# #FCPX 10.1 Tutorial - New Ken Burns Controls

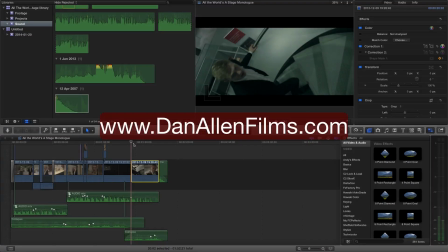(0:00)
Hello, this is just a quick tip, Final Cut Pro 10.1 tutorial, taking a look at a couple of the new options in the Ken Burns feature inside of Final Cut Pro 10.1. If you don't know the Ken Burns feature, then this will be quite a good little tip for you anyway.
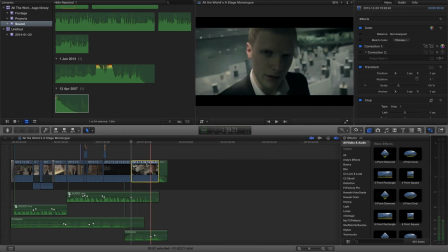(0:15)
So if we look to apply the Ken Burns effect, the way we do this is by selecting the clip that we want to apply it to, and basically I want to add a slight zoom out throughout the shot. I want the camera to be pulling away a bit more.
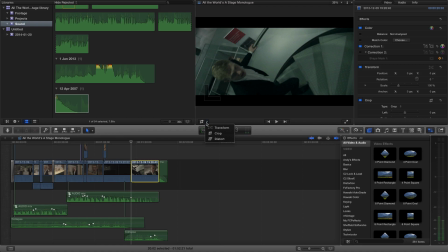(0:28)
So the way we access Ken Burns is we click on our configure tools here and we choose the crop tool, and then this is going to come up with some onboard cropping controls, one of which down here you can see is the Ken Burns feature. So if we just click on Ken Burns, by default it gives us a start and end frame.
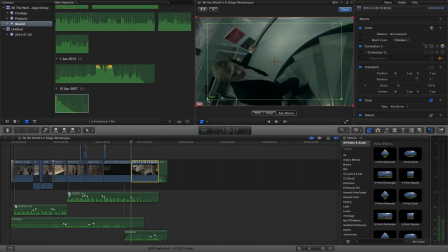(0:47)
You can see that it's going to start off with the image cropped this green zone. You can actually if you grab the green handles, you can actually manipulate where this starts and finishes.
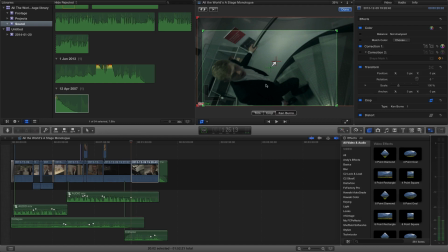(0:58)
I perhaps want to start it towards the bottom, and you can see that that adds some animation to move the frame over to here and also to expand out to where the red is, which is basically the whole frame essentially.
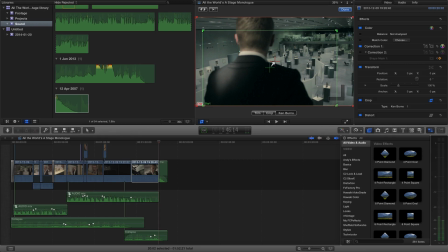(1:12)
Now what's new here is the fact that we can right click on some of these controls and
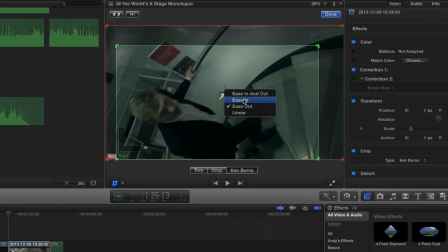(1:19)
we have some options that will control the pace and the movement of this essentially. So we've got an ease in and out, we've got an ease in, an ease out, and a linear. What do these mean? Well, ease in and out basically means you're going to start off at basically a stationary fixed point.
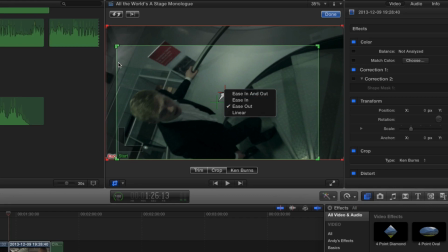(1:38)
So the start point here is obviously this green zone. You're going to start fixed on that for a couple of frames and then slowly pick up the pace with which we head towards revealing the full image. And then as it gets towards the full image, it's going to slow down the rate at which it gets there,
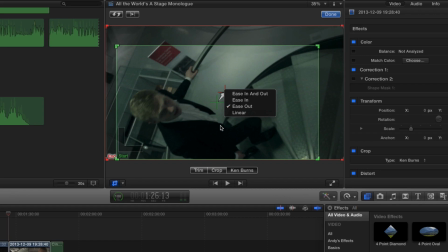(1:55)
and it's going to ease into that final image so it doesn't just suddenly stop when it reaches there. And then the other two options then become self-explanatory. Ease in and ease out basically means it's only going to ease in, so it's going to ease into it but it'll come to a harsh stop at the end. And ease out means it's going to start at full animation and then slowly go into the out.
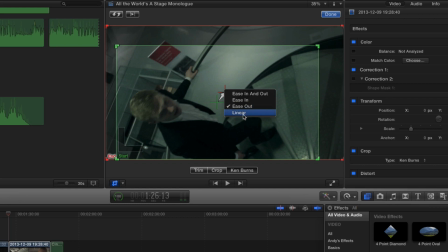(2:14)
The other option is linear, which is basically the default option that was ticked because there were no other options before Final Cut Pro 10.1, so that basically means it's going to start at a constant pace and finish at that constant pace as well.
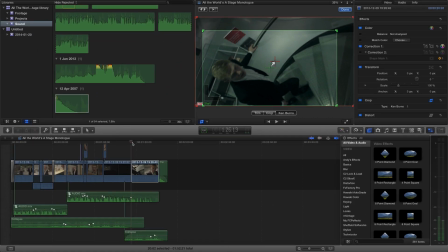(2:29)
I'm going to choose ease out for the purpose of this shot because I don't want it to be overly noticeable at the end of the clip, but I'd like it to get going fairly quickly. So now we can just go ahead and press play.
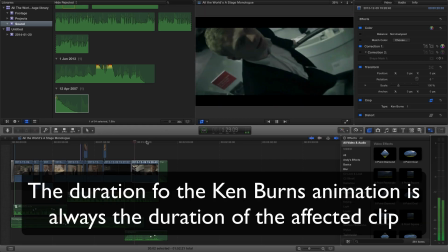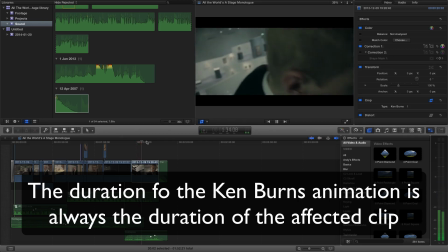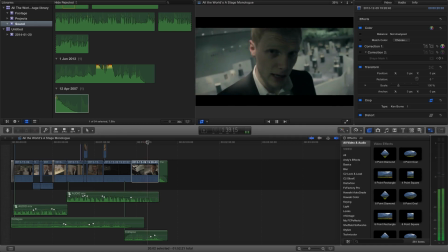(2:51)
And you can see it's just got this slight pulling away from the actor. As he turns around, it allows us to see more of the full image, which is exactly what we're going for.
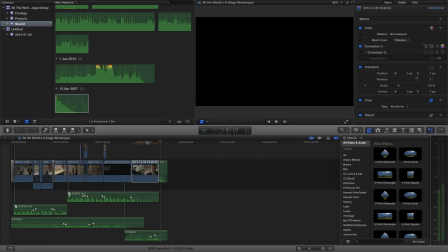(3:02)
So that's the brand new tidbits features within the Ken Burns feature inside Final Cut Pro 10.1. There will be some more advanced tutorials covering the final few features of Final Cut Pro 10.1 over the course of next week and the subsequent weeks.
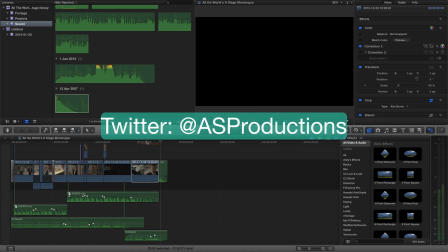(3:16)
So thanks for watching, and I'll see you guys soon in a brand new Final Cut Pro 10.1 tutorial. We'll be right back.